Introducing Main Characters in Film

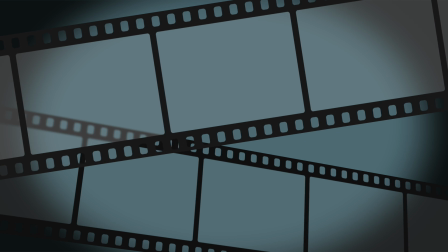11s
Filmmaking is a very visual art form. The visual aspects of a film are referred to as mise-en-scene,
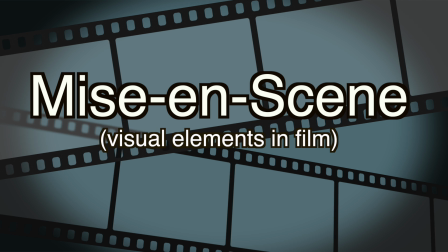18s
a French term derived from live theater meaning all the visual elements used on stage to create meaning for the story.
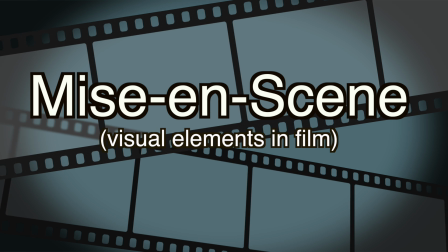26s
These visual elements in both live theater and film include things such as setting, the location of where a scene takes place;
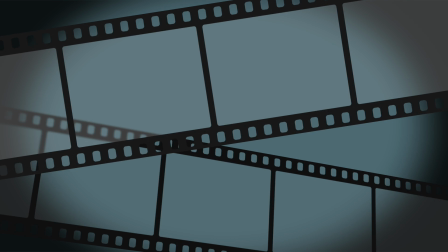35s
costume, what are the characters wearing; makeup and hair, are the characters made to be attractive,
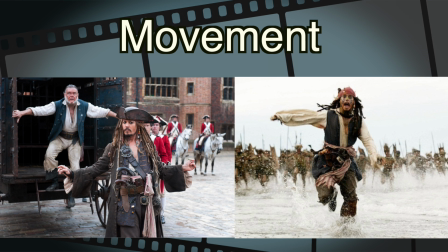41s
scary, homely; movement, how characters walk or otherwise move;
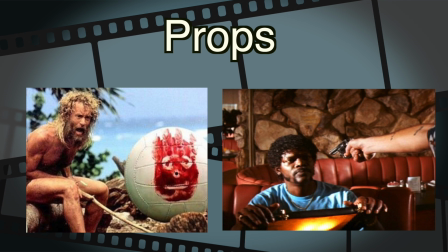47s
props, what objects do the characters own or use; and even color, which can carry symbolic meaning.
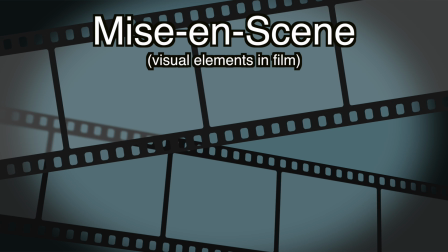54s
All of these visual elements are important clues that add meaning to the visual storytelling of film.
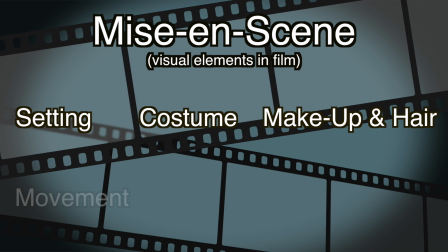60s
They also impact how we respond to and define characters.
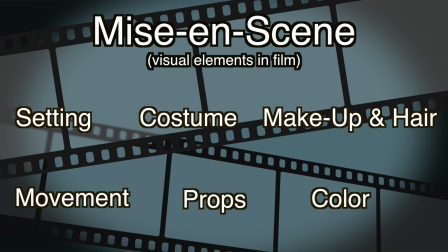65s
A critical moment in any film is the introductory scene of a main character.
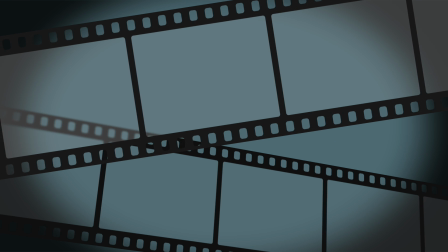70s
Let's take a look at some scenes when iconic film characters have been
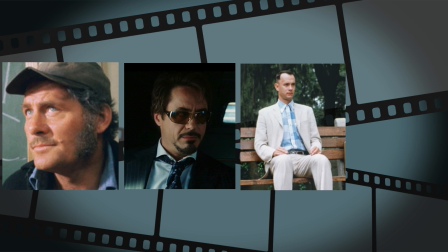75s
introduced and see how visual elements are used to define those characters.
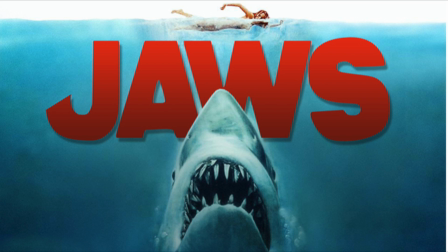82s
Let's start with the film Jaws. The following scene introduces the main character, Quint.
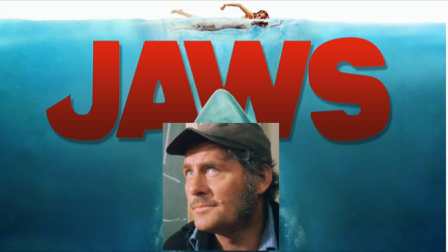88s
Look for visual elements that are being used to define his character, and even foreshadow his fate, as he's being introduced in this scene.
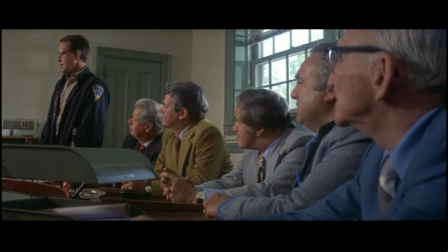100s I just want to tell you what we're planning so far. What about the beaches, Chief? We're going to put on the extra summer deputies as soon as possible.
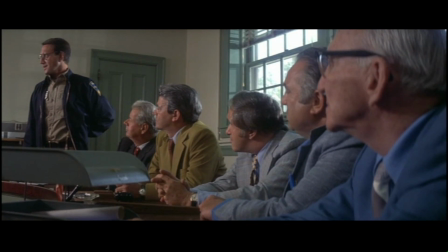109s And then we're going to try and use shark spotters on the beach. Are you going to close the beaches?
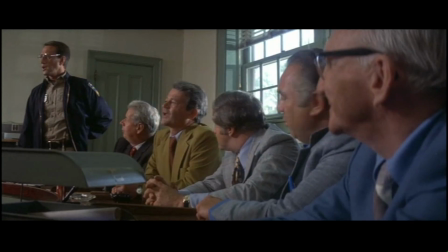119s Yes, we are. We're also planning to bring in some experts from the Oceanographic Institute on the mainland.
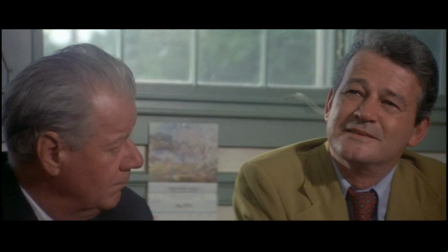128s Only 24 hours. I didn't agree to that. Only 24 hours.
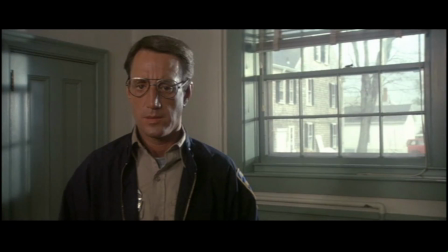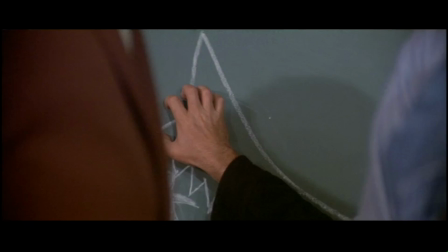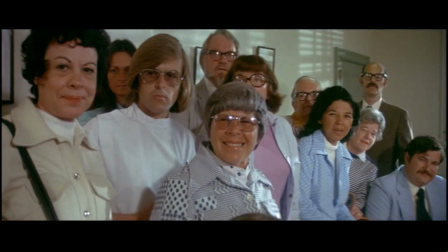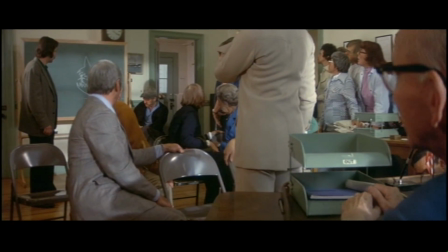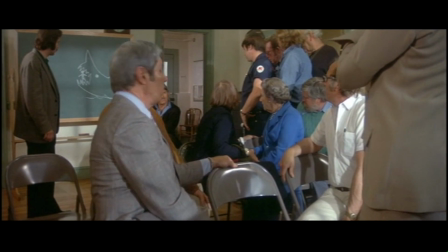161s You all know me, know how I earn a living. I'll catch this bird for you, but it ain't gonna be easy.
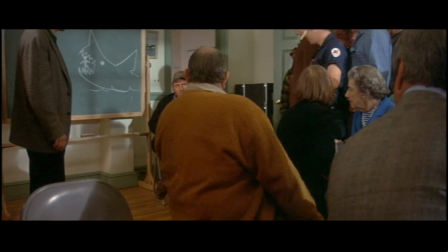170s Bad fish. Not like going down the pond chasing bluegills or tommy cards.
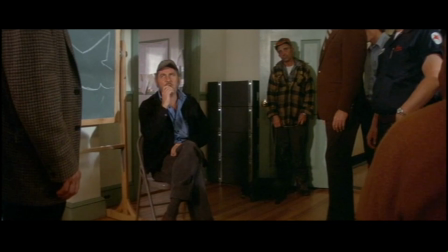177s This shark, swallow you whole. Shaking, tenderizing, down you go.
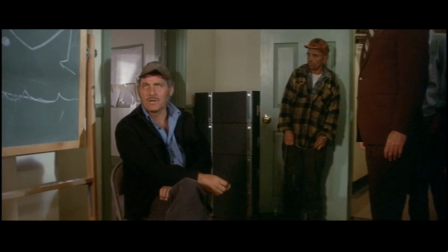185s And we gotta do it quick. Now don't bring back the tourists, and they'll put all your businesses on a paying basis.
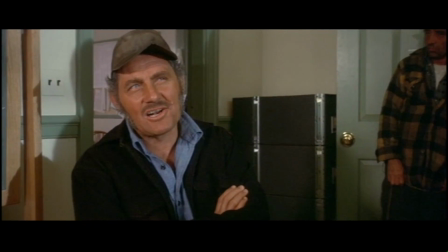193s But it's not gonna be pleasant. I value my neck a lot more than $3,000, Chief.
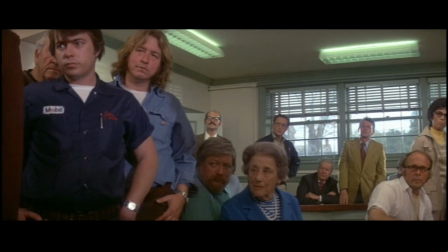199s I'll find him for 3, but I'll catch him and kill him for 10.
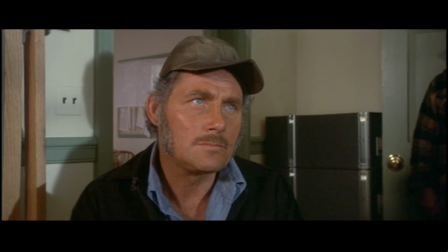204s And you gotta make up your minds. You wanna stay alive and ante up?
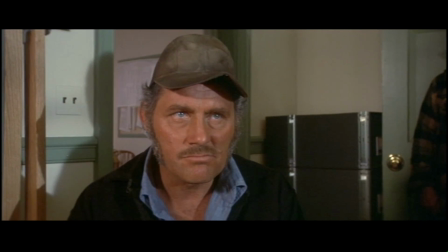209s You wanna play it cheap? Be on welfare the whole winter.
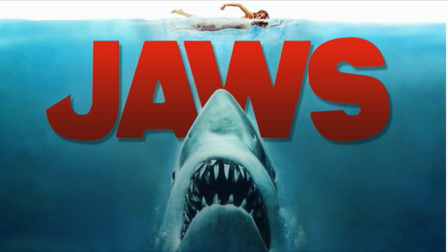214s
The first impression of a character will greatly impact how an audience reacts to that character. Thus, filmmakers must make artistic choices about how main characters will be introduced.
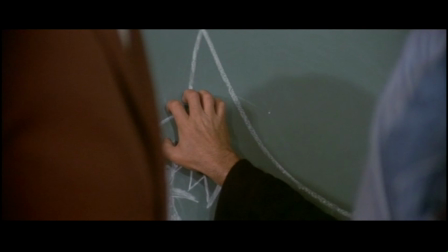225s
In this example, Quint is introduced by his nails scratching down a chalkboard.
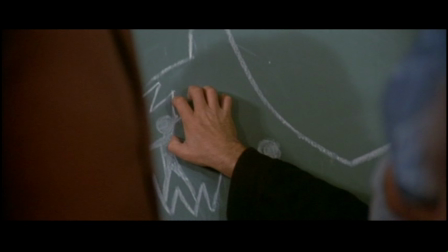230s
Why? Because Quint is being set up as a rude, ill-mannered, and abrasive individual.
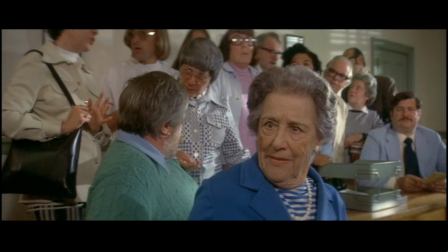237s
Quint is established as an outsider from the other people who live in the small town. This is done through his scraggly hair and sideburns, his grimy clothing, and his well-worn baseball cap.
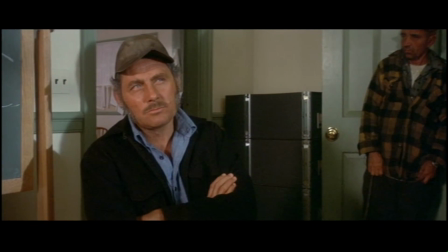249s
Even the image on the chalkboard provides insight into Quint.
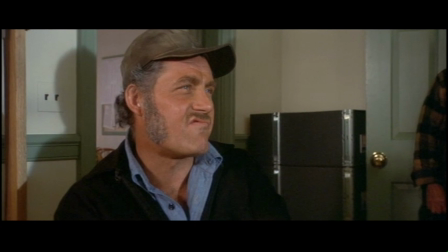253s
It is, spoiler alert here, a foreshadowing of how he will die later in the film.
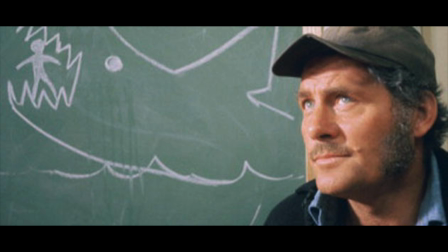259s
All of these visual elements are designed to define his character as he is being introduced.
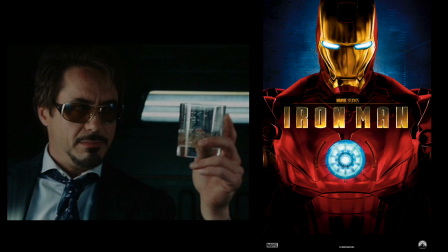268s
Next, we look at the scene in which Marvel introduces the very important character of Tony Stark in the film Iron Man.
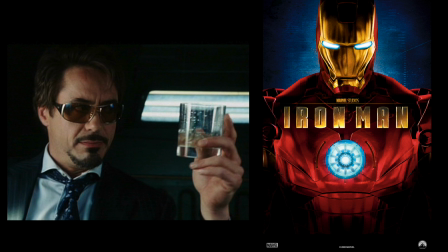276s
Watch for visual cues that define Tony Stark's personality and impact how the audience would react to him.
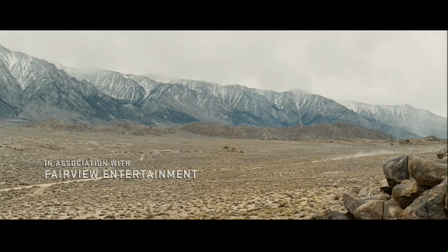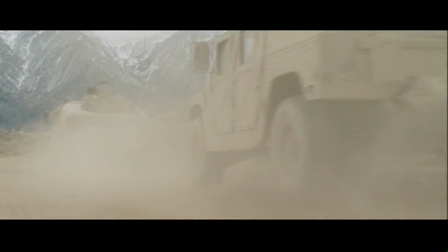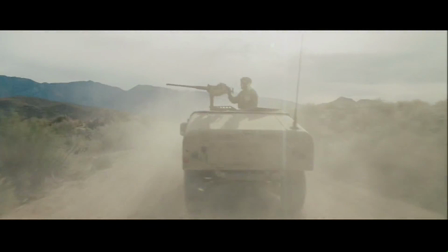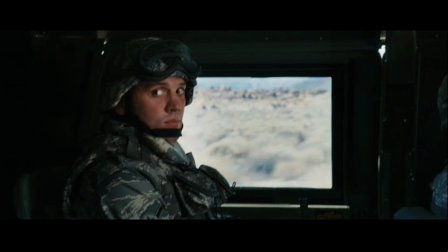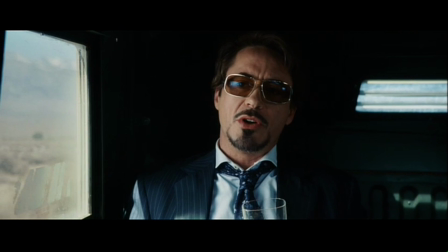326s feel like you're driving me to a court-martial. This is crazy. What did I do? I feel like you're gonna pull over and snuff me.
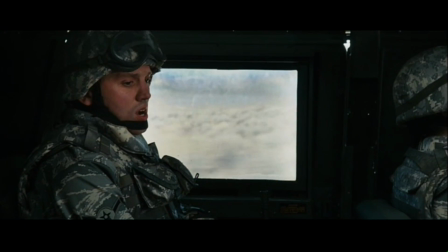332s What, you're not allowed to talk? Hey, Forrest. We can talk, sir. Oh, I see, so it's personal?
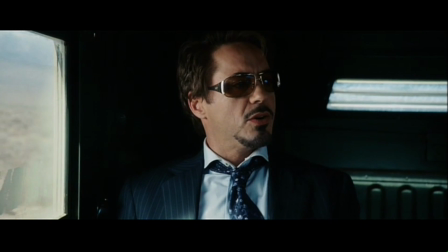338s No, you intimidate them. Good God, you're a woman. I couldn't have called that.
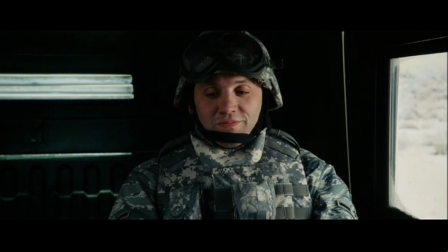343s I mean, I'd apologize, but isn't that what we're going for here? I thought of you as a soldier first. I'm an airman.
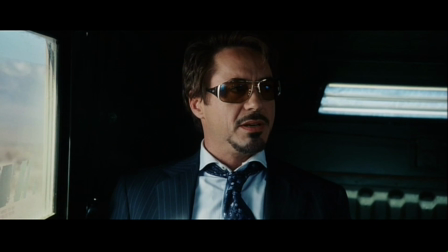348s But you have actually excellent bone structure there. I'm kind of having a hard time not looking at you now.
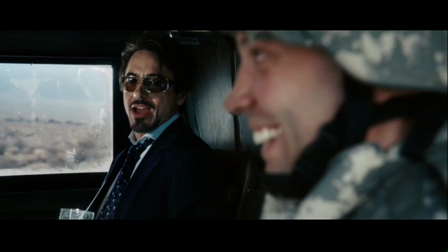353s Is that weird? Come on, it's okay, laugh. Hey! Sir, I have a question to ask.
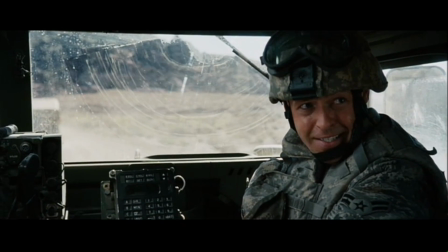358s Yes, please. Is it true you went 12 for 12 with last year's Maximum Cover models? That is an excellent question.
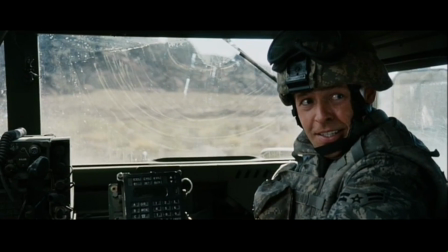364s Yes and no. March and I had a scheduling conflict, but fortunately the Christmas cover was twins.
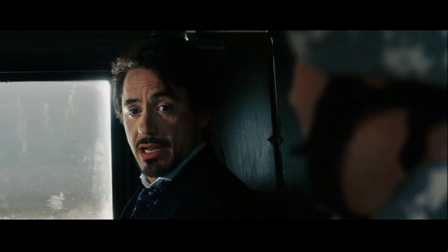369s Anything else? You're kidding me with the hand up, right? Is it cool if I take a picture with you?
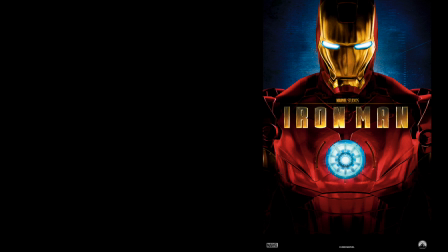374s Yes. It's very cool.
So, how was Tony Stark introduced? Quint, in the previous clip, was set up as an outsider and associated in a negative way through his nails on a chalkboard.
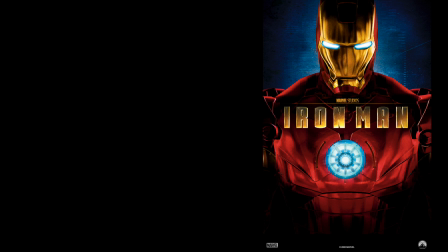389s
Tony Stark is also set up as an outsider, but in a positive, not negative manner.
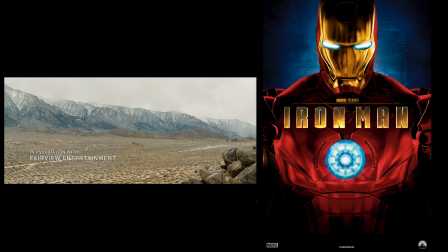395s
The first image in the scene uses setting, an isolated military convoy in a desert war zone.
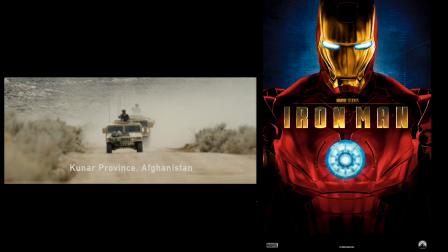404s
In this tense setting, what is the first image used to introduce Tony Stark? The answer? A glass of alcohol. The glass of alcohol defines Tony Stark in many ways.
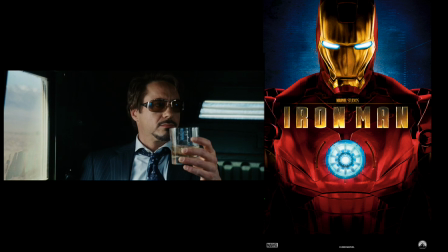419s
First, he is drinking expensive liquor on ice from a crystal glass in the middle of a desert war zone. This creates a first impression that Tony Stark is important, rich, and loves to party.
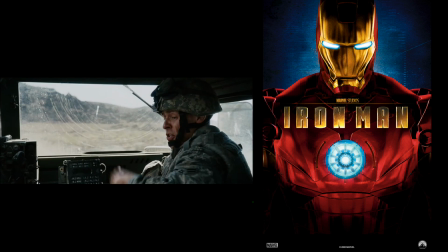434s
He is also dressed differently from the others with his designer suit and sunglasses.
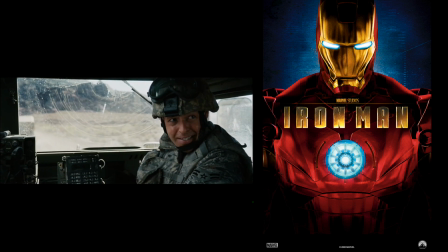440s
While the suit and sunglasses scream important person,
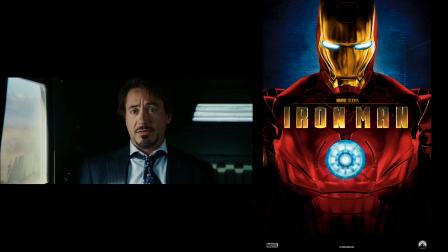443s
notice that his tie is loosened, and he does remove his sunglasses to connect with the other officers in the vehicle.
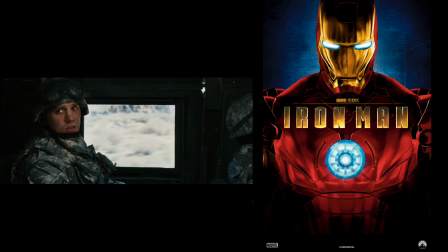450s
All of these visual elements quickly allow the audience to understand exactly who Tony Stark is in a very short period of time.
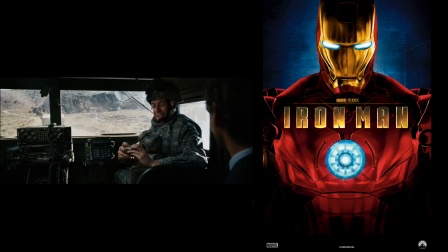458s
A billionaire, party boy philanthropist who can connect with the common person.
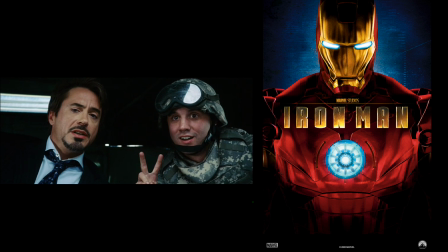466s
Let's turn our attention to another iconic film character that is the exact opposite of Tony Stark.
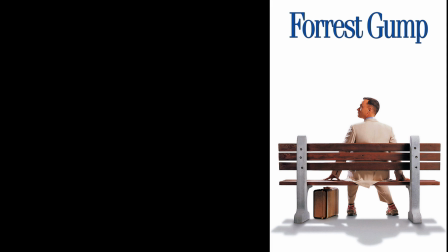473s
Forrest Gump. Take a look at the scene in which Forrest is introduced and look for visual clues that define his character and foreshadow the story that is about to be told.